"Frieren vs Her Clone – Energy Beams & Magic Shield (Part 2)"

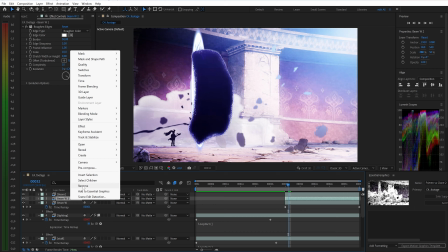250s
After that, I'll duplicate it again, name it Beam Distance,
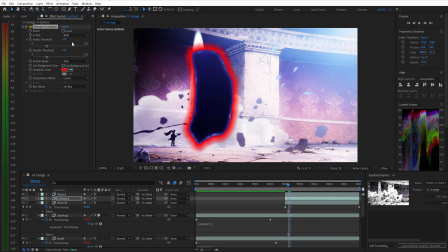255s
and add the distance gradation effect to create a blue outer edge, giving the beam more depth and separation. Finally, I'll duplicate one more layer, rename it Outglow, and set it to white to create an outer glow layer, making the energy beam look stronger, brighter, and more impactful on screen.
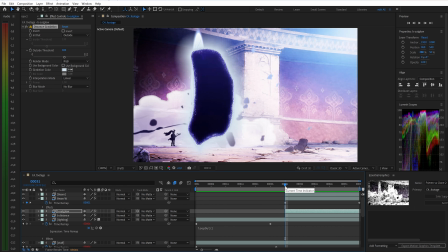274s
To remove any unwanted edges, select all 4 layers and increase the scale by about 4% to push them outside the frame.
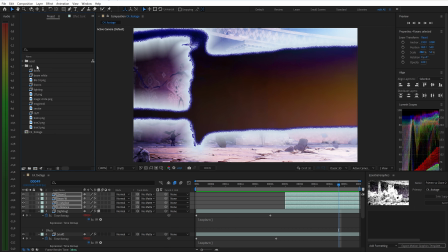283s
Next, we'll work on the white energy rings that appear inside the energy beam.
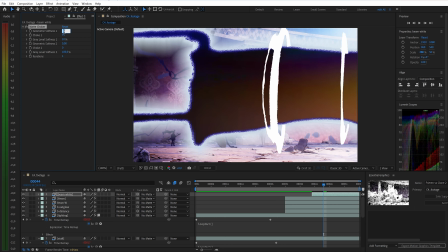288s
First, I'll apply matte choker to soften the shape of the rings so they don't look too sharp and blend better with the beam. Then, I'll duplicate this layer and apply the distance gradation effect to create a white outer glow.
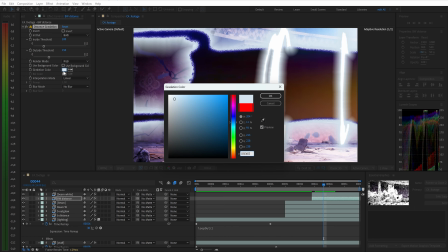303s
To make this glow appear only on the outer edges,
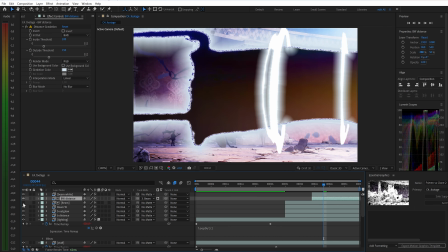306s
I'll use the previous beam layer as a track mat and invert the track mat, preventing the glow from affecting the inner core.
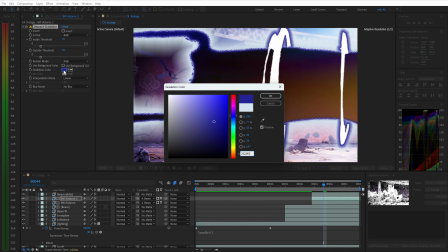314s
After that, I'll duplicate it once again, change the distance gradation color to blue, and disable the inverted track mat.
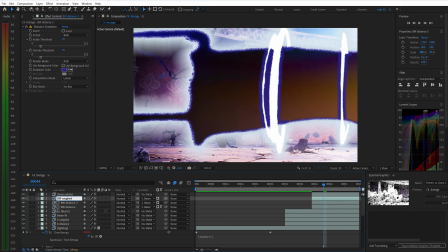323s
Finally, I'll duplicate the layer one more time and use roughen edges to add a grainy texture, keeping the energy rings consistent with the beam effects created earlier and making the whole effect closer to the original anime style.
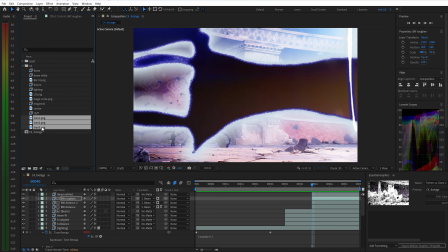338s
Next, I'll add transition frames along with energy streaks in the background to fully complete the shot and give the energy blast more impact.
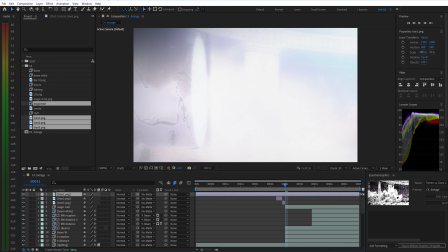347s
I'll adjust the timeline and fine-tune the timing of the transition frames so they sync properly with the motion and peak of the energy beam.
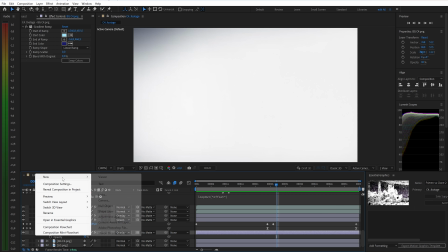356s
After that, I'll create an adjustment layer to color grade the background after the energy beam is released.
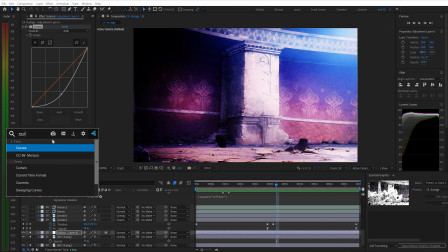362s
Here, I'll use curves to refine the colors and keyframe the
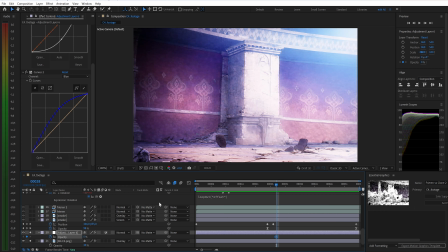366s
opacity so the color change fades in smoothly and then eases out,
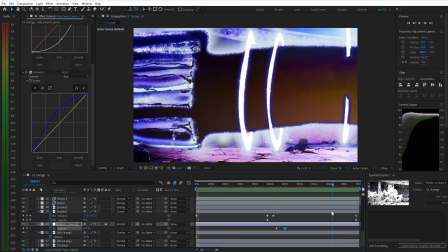371s
avoiding any harsh transitions. Review the entire shot one last time, check the motion,
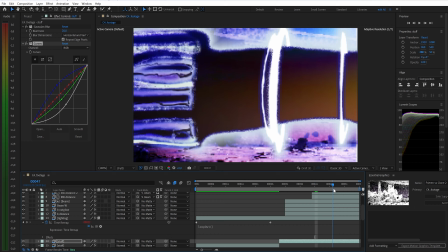377s
colors, and lighting, and make a few final tweaks if needed to ensure everything looks smooth and fully polished.
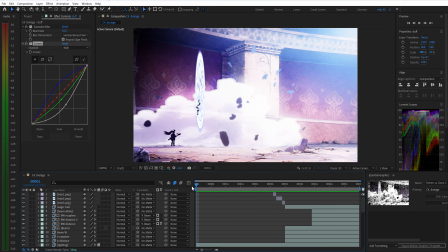384s
When everything is ready, let's create the final comp, set it to 30 frames per second, and finish this scene in here.
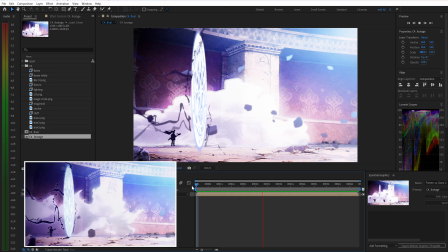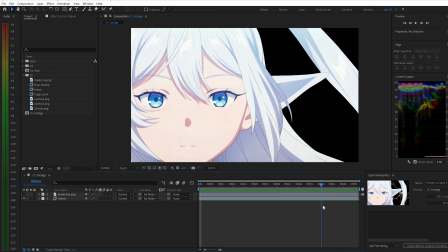399s
Next, let's move on to cut 2. Here, I've already set up the character layer along with the cracked shield layer, as you can see.
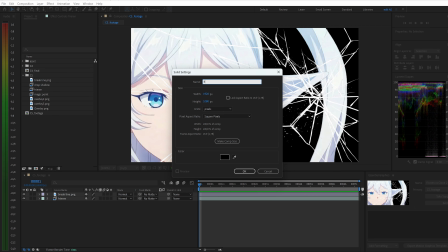407s
Let's start by creating a new solid to use as the background layer.
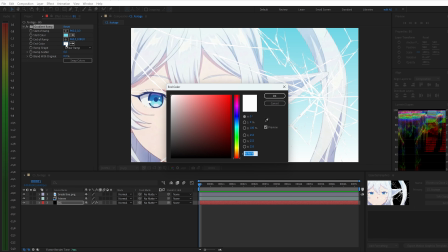411s
Here, I'll apply a gradient ramp using 2 blue tones, light and dark, to build the background behind the character.
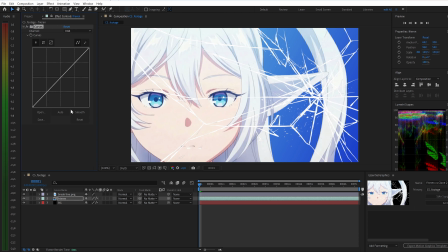419s
In the original anime, you can see that the character is slightly tinted blue, so I'll use curves to boost the blue tones. Next, I'll duplicate the cracked shield layer, then apply the distance gradation effect to add a soft light green outer edge with a value of around 50.
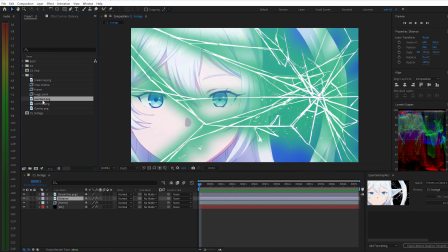437s
After that, I'll add the prepared overlay layer, set the blending mode to overlay,
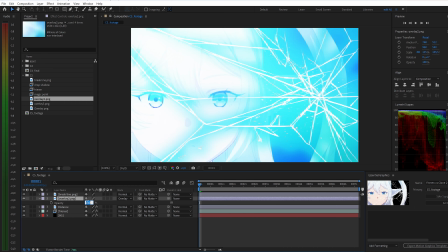443s
and lower the opacity to about 60% so the effect blends better into the scene. Duplicate the layer, add curves, and slightly boost the green tones, then lower the opacity to around 50%.
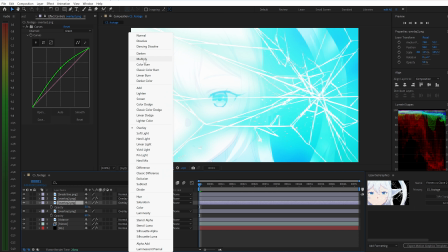456s
Duplicate it once more and set one of the layers to multiply to add more color depth.
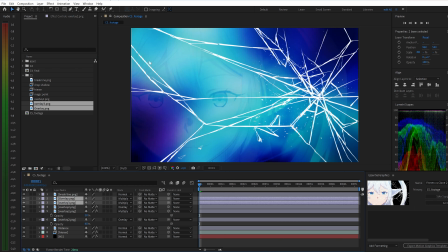463s
Similarly, I'll add 2 prepared overlay layers. Here, I'll set their opacity to 50% and 40%,
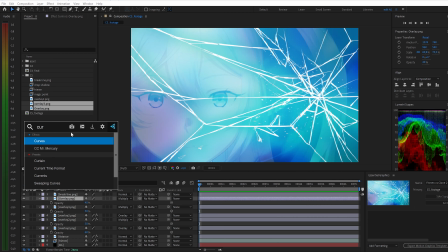471s
apply curves, and keep adjusting the color tones until the final result looks right.
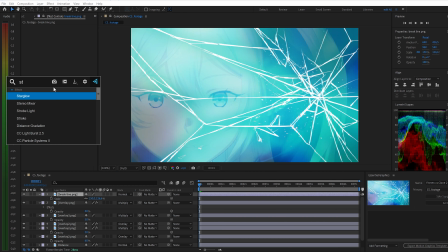477s
I apply the star glow effect to the crack lines on the shield to make them stand out more visually.
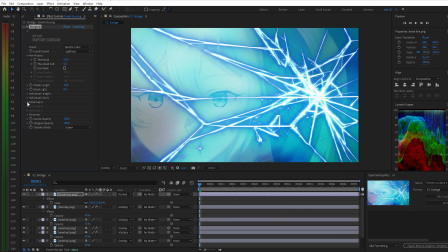482s
I also fine-tune the settings and adjust the color tones so they blend properly with the background, avoiding any color mismatch.
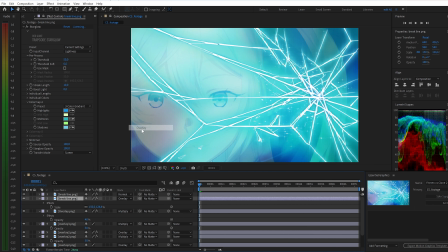490s
I then duplicate the layer, add deep glow to enhance the brightness and light spread,
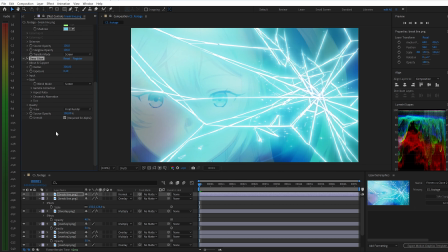496s
and finish with a subtle Gaussian blur to soften the details.